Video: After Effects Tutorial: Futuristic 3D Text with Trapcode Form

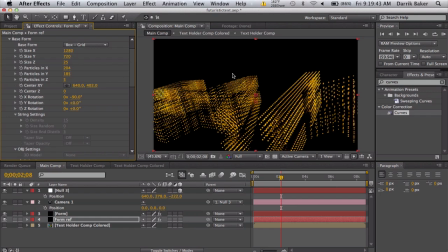8:25 Leave a space so it looks like it's kind of floating on some kind of mirror or something. And just lower the opacity of the reflection layer to maybe 25% or 30. So you want to make it pretty subtle. It'll change once you get your color correction in.
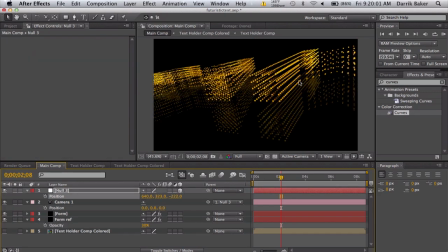8:43 So we can always adjust that later. So we got that pretty nice stuff. So we can turn on depth of field by pushing AA on the camera. We can turn that on.
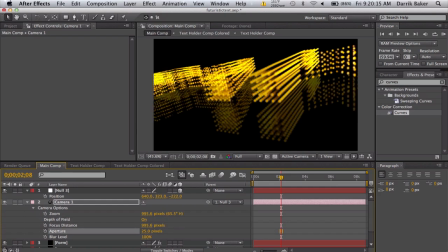8:56 Aperture maybe about 25 pixels. And then just mess with the focus distance. So if I bring this up real close, you can see we are focused on these close particles, and then everything else is blurred behind.
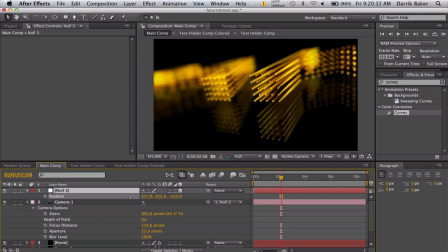9:14 And it gives it a nice cinematic look as we, you know,
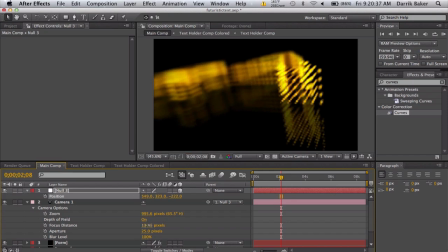9:19 pan across or do some kind of cool camera movement.
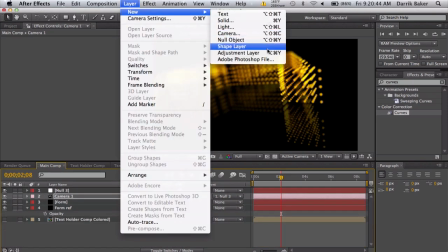9:26 Another thing I did is a quick, simple color correction adjustment layer, call this CC,
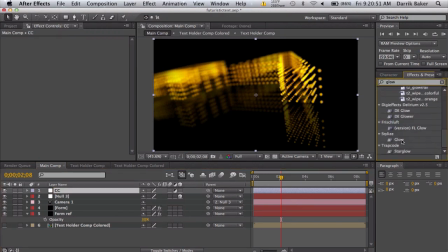9:33 apply some glow, and instead of the original colors,
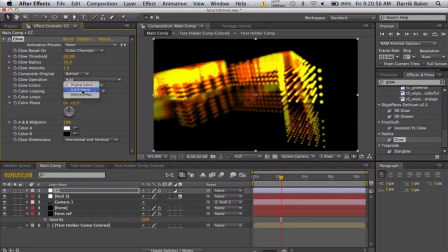9:38 I want to make my own colors, so AB colors, and I want a nice red glow, so red, and a darker red, and just expand the radius so it gets a nice kind of warm glow.
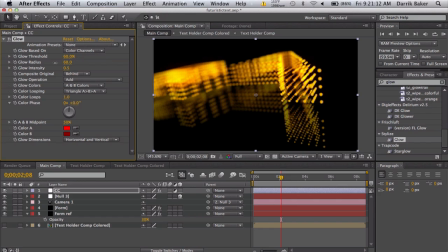9:52 We can turn down the intensity a little bit, 0.5, so I want it just enough so I get a nice kind of red, warm stuff coming out. So, yeah. And then it's a little too saturated, so
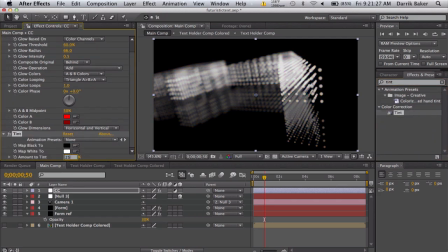10:08 apply a tint and decrease this to 25% tint, so 75% color. And that looks nice. So again, just keyframe your null object for your camera movement, and
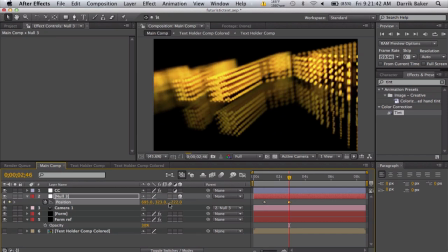10:24 you can just see it panning across, or maybe we can get a little closer.
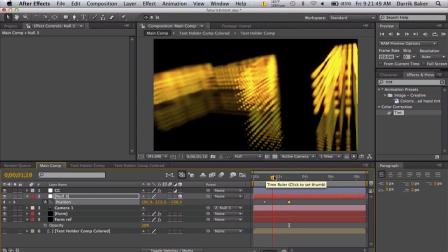10:31 That's some nice depth of field action going. Don't go too fast.
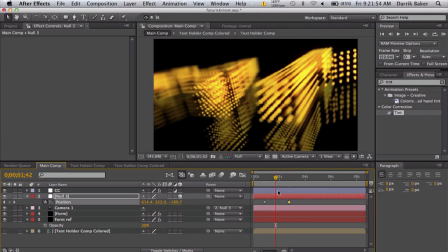10:36 You want to make this pretty subtle, maybe a close-up on the particles or something.
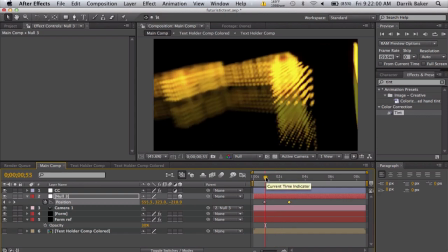10:43 But yeah, what's cool about this, since everything's pre-composed,
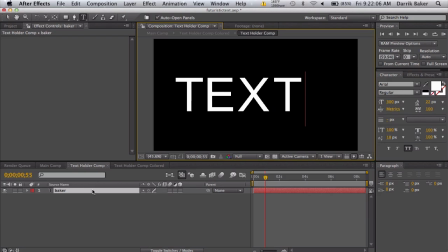10:47 we can go to our text holder comp and just change this to something else, like text, and everything gets automatically updated.
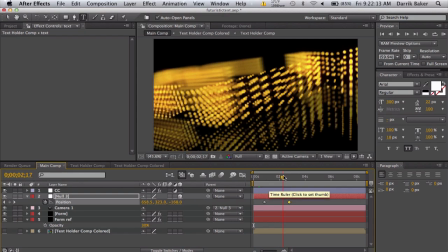10:54 Now you can see the T, E, sliding over here to the X, and pretty cool cinematic.
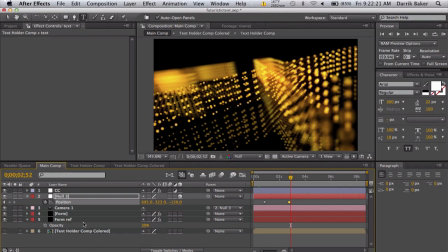11:02 And you can add some 3D flares. It'll be tracked automatically since we have a 3D camera, so you don't need a motion track or anything. A couple people have asked me that before. That is about it. Let me know if you have any questions, any more requests. Go ahead and post on my Quest video.
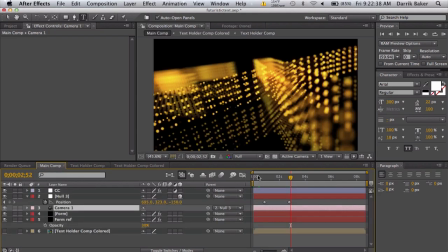11:19 That'll be my place to keep track of everything. Be sure to like the video, favorite, comment,
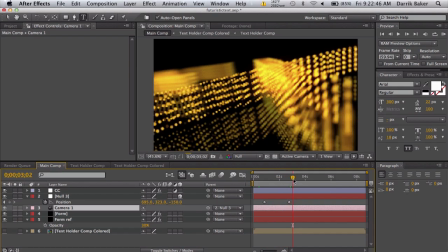11:29 Facebook, Twitter, got t-shirts, and that is about it.
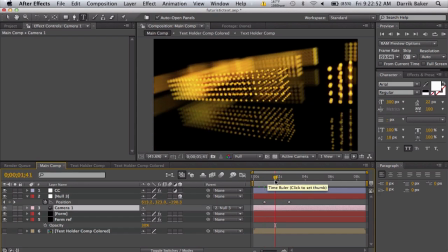11:34 I hope I'm not forgetting anything. I think this looks pretty cool.
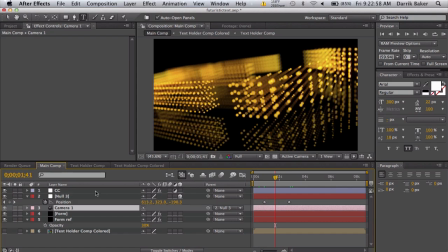11:40 Okay, so that's it. Go ahead and do all that stuff. Okay, peace.